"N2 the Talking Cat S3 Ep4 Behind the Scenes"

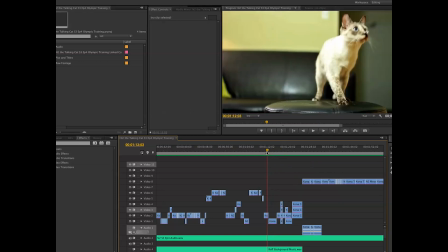0s
Hey everyone, this is Versa BC, and I just want to show you guys a little bit of how I go about doing some of the effects for the show and how we went about
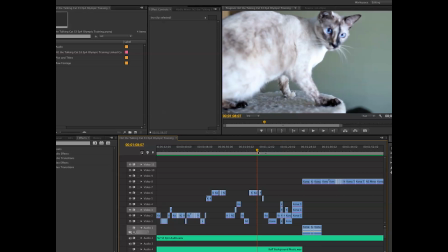10s
making some of these shots really come to life and happen.
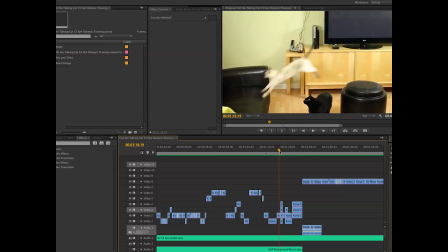13s
So what happened is when Kona was doing her training for the Olympics, you'll notice she did some really cool jump moves. She was encouraged to do so, and I'm going to show you how I go about doing those tricks right now.
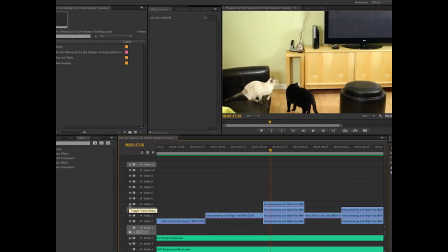27s
So this is the original footage with Kona being coaxed into jumping, and you'll see here what happened. I'll just play that for you.
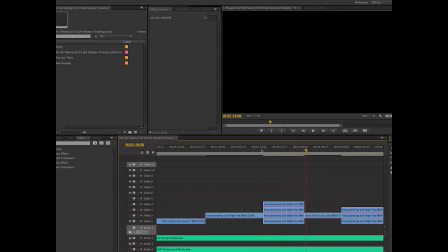43s
So you'll notice when you see this that my hand is actually tapping for Kona to come.
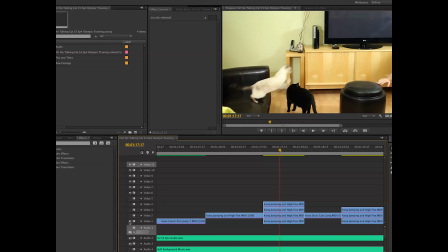51s
You'll see my glare in the TV. So essentially what I did is I took some shots of the background and I just replaced that where any of the images of my hand and shots in the background were.
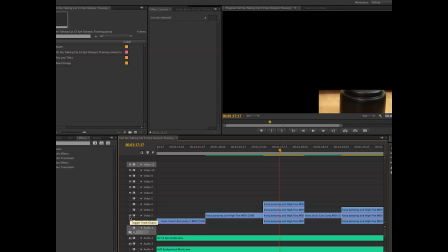65s
So what I did is, I'll just show you here, copied out some of the chair where the reflection came on there,
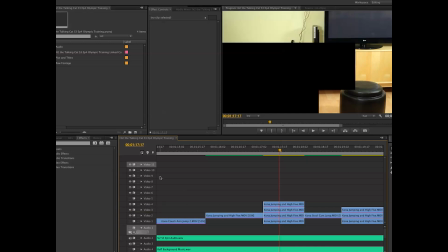73s
a bit of the backdrop for the TV, a little bit more for shadows that spilled over to the wall. And now you get this really cool effect here,
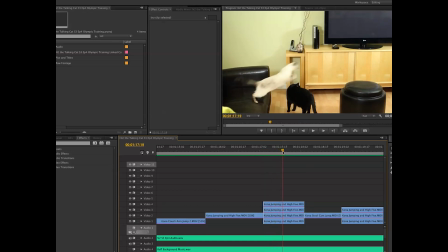85s
making it look like Kona's really jumping on her own with no encouragement from me whatsoever.
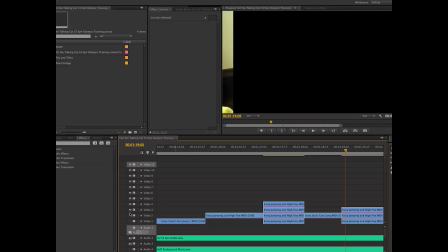94s
Another effect like that was applied to this scene as well, and I'll just show you how that happened.
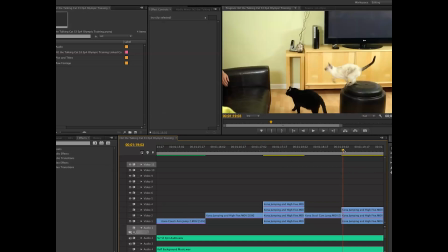102s
You'll see me encouraging Kona to jump here. So what I had to do was I actually had to take that hand away. So I did that by actually cropping out.
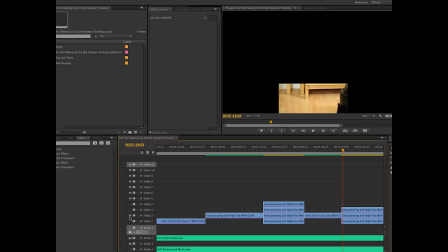117s
So essentially it looks like this.
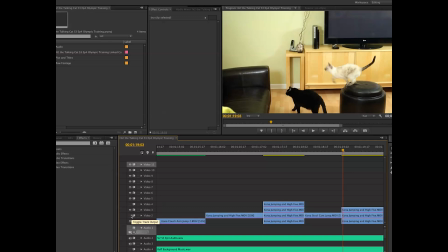120s
Now in this shot, what happened was Kona actually pauses in midair. It's really cool. It's like a matrix effect. So a lot of people ask me, how do I go about doing that? Where you see N2 walking by and everything, and then the shot starts again.
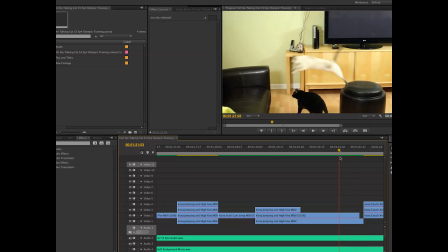138s
It's a really neat effect. So essentially what I did is I had to make a few different cuts.
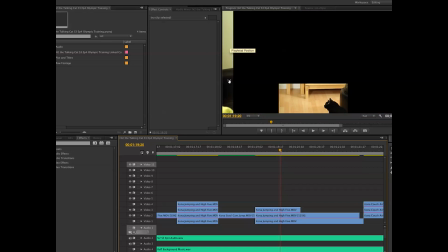146s
We'll just take out the original footage. So I have this crop here, so you can't see my hand encouraging Kona.
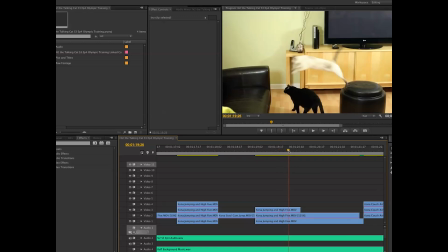152s
When I have paused this here, you'll still see him in the frame, and we don't want that.
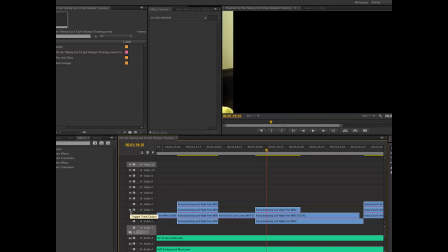155s
So what I did was I just cropped it out, the section where he was actually moving, and then I have it playing, and then I have the line actually follow him so that it looks more realistic with the shadows,
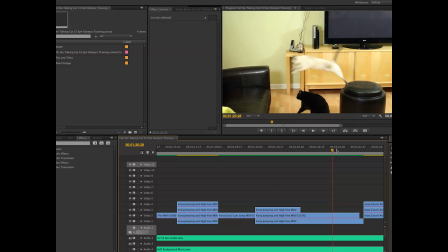173s
so that they blend well with the final frame. And what you have is this really cool effect here. It's kind of like a matrix effect of Kona jumping, being freezed in time, and then N2 walking casually by.
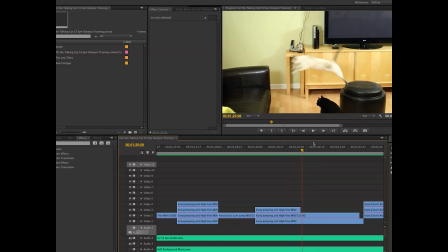188s
And it's neat because you'll still see the shadow of N2 as he's walking along there. So it kind of just adds a neat effect. But at any rate, it's not perfect, but it did the trick to make the illusion happen that I was looking for.
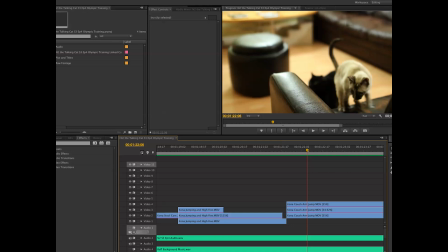204s
A lot of scenes like that where I'll get shadows spilling over, I'll have to do a similar thing with my effects.
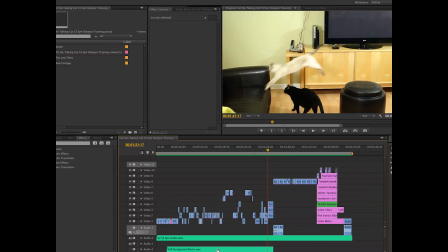212s
But that's just something really simple you can do to improve your shots and your footage of videos you want to make. So I hope that helps you out. I hope this little tutorial and behind the scenes really helps you guys with your videos that you make,
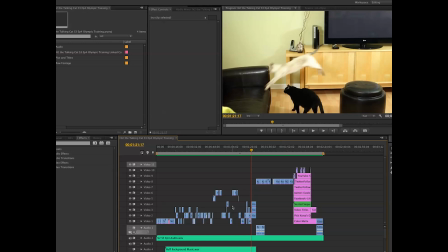225s
so you can make them as fun and interesting as possible, and you can kind of get an idea of how I go about making those behind the scenes effects. So that's a little behind the scenes tutorial on how I went about doing some of those shots, and I'm just gonna let it finish off with a little funny thing that Kona did the other day when she was training for her Olympic training.
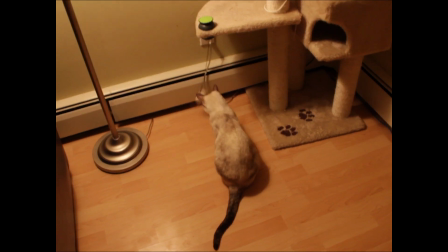244s
Check this out.
She took it off.